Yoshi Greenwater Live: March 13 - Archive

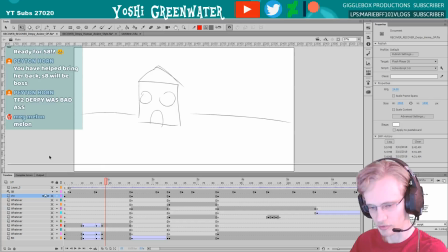(26:26)
Yeah, I don't know why this line is still here though. Yep.
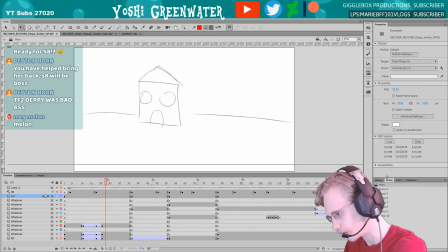(26:37)
Anyway, I got a lot more scenes that we can go through later too. But let's just see what the storyboards were like.
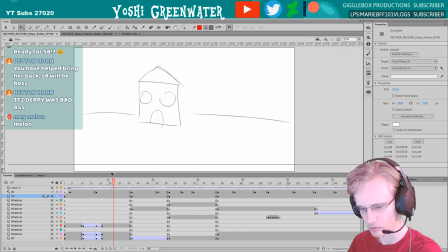(26:45)
I can also talk a little bit about the music. It was very important to timing this out Ah! There's literally no button presses that I did except just touch the screen, which that doesn't do it, and it's almost just weird why it does that.
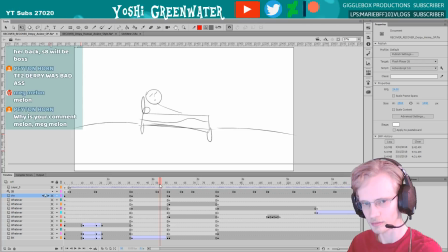(27:05)
Just so we can have some comparison, I guess, between these storyboards. I changed some of these storyboards to match up. Like I think I added this shot post making all the storyboards. It's just because I wanted to add a little bit more than just having her
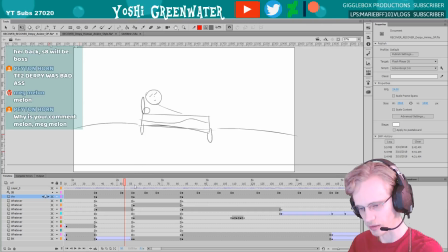(27:26)
kind of maybe she would have woke up here, but then I extended it to have her lift her head up here. That's just another choice. I added some more storyboards to here. I thought her shoelace would be undone here. She's locking her door and then walking out to
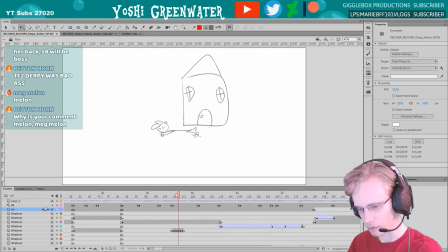(27:46)
get ready for the day, and then I have her trip, and then she starts running. And she runs, and then sky, and then title, which I didn't really have a title yet because the title is usually the last thing I do to make sure that the, it's the most,
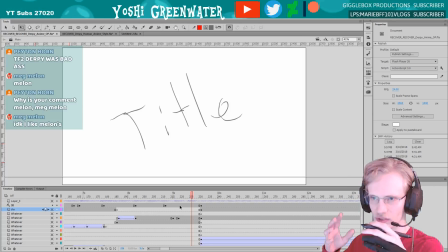(28:05)
has to be the most, encompassing and most interesting thing to the video. Like if I change like some story point in it, and if I had like set it to it's a derpy
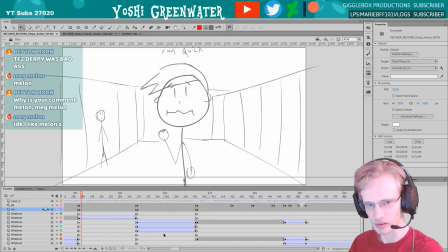(28:24)
Texas adventure, and if I release it like this, then it'd be like, what? That's that was the intent of the game, but it wasn't accurate. So gotta make it as accurate as possible, most interesting, to get you to watch it.
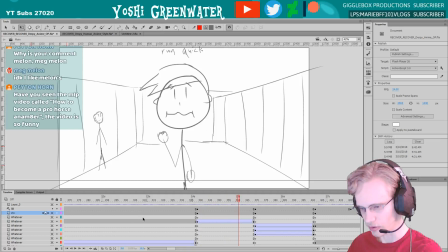(28:41)
Hopefully. Running through the wall. What was I saying? She's running through the hall. Can't click here. I'll use my mouse. Yeah, I thought the when we get to color, I'll explain the changes.
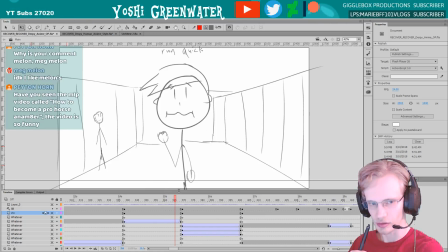(28:59)
But just wanted the more dynamic shot than what we had. Like most of these were far away or 3/4. So I wanted the front view to switch it up a little.
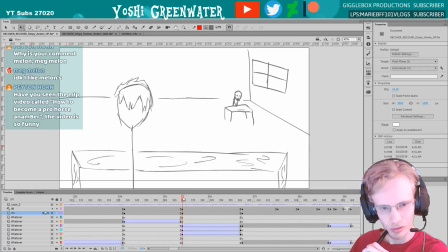(29:11)
How to become a pro host animator. That sounds familiar. I might have seen it. Is that when they all just freak out? Let me just double check. I'm gonna take a little detour. Make sure.
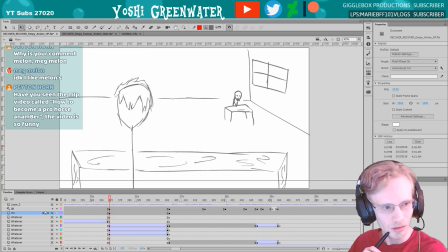(29:30)
Yep. I think you spelled it wrong a little bit. It's Animate. Ah. I think I'm thinking of a different one. That was way funnier. Not that this one's bad, but this one's...
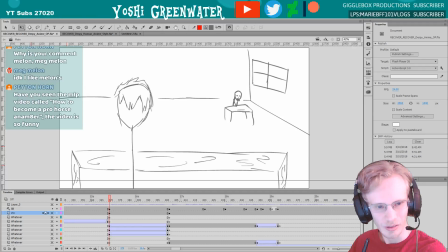(29:48)
Yeah. That's pretty good. Nice. Thanks for sharing that. Thanks for not showing the link. I think I banned links? I don't know. Yep. Am I lagging a little bit because I opened that? Ah, man, I'm sorry. That's no good.
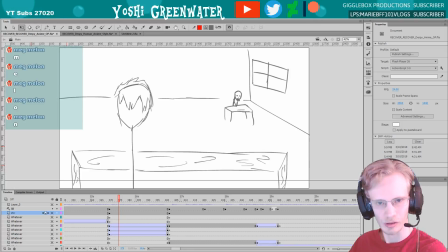(30:08)
If it switched back to 240, which happened to me, just click back on the gear to switch it back to 1080. Yep. Ooh, that's different. Never seen that.
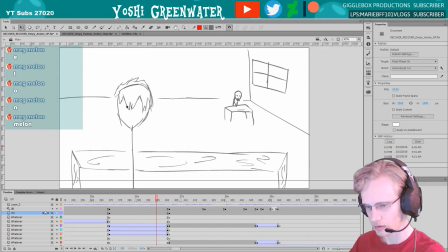(30:22)
Little menu there. Here is the teacher. Here, and then here's Derpy in the classroom. Here's Derpy again.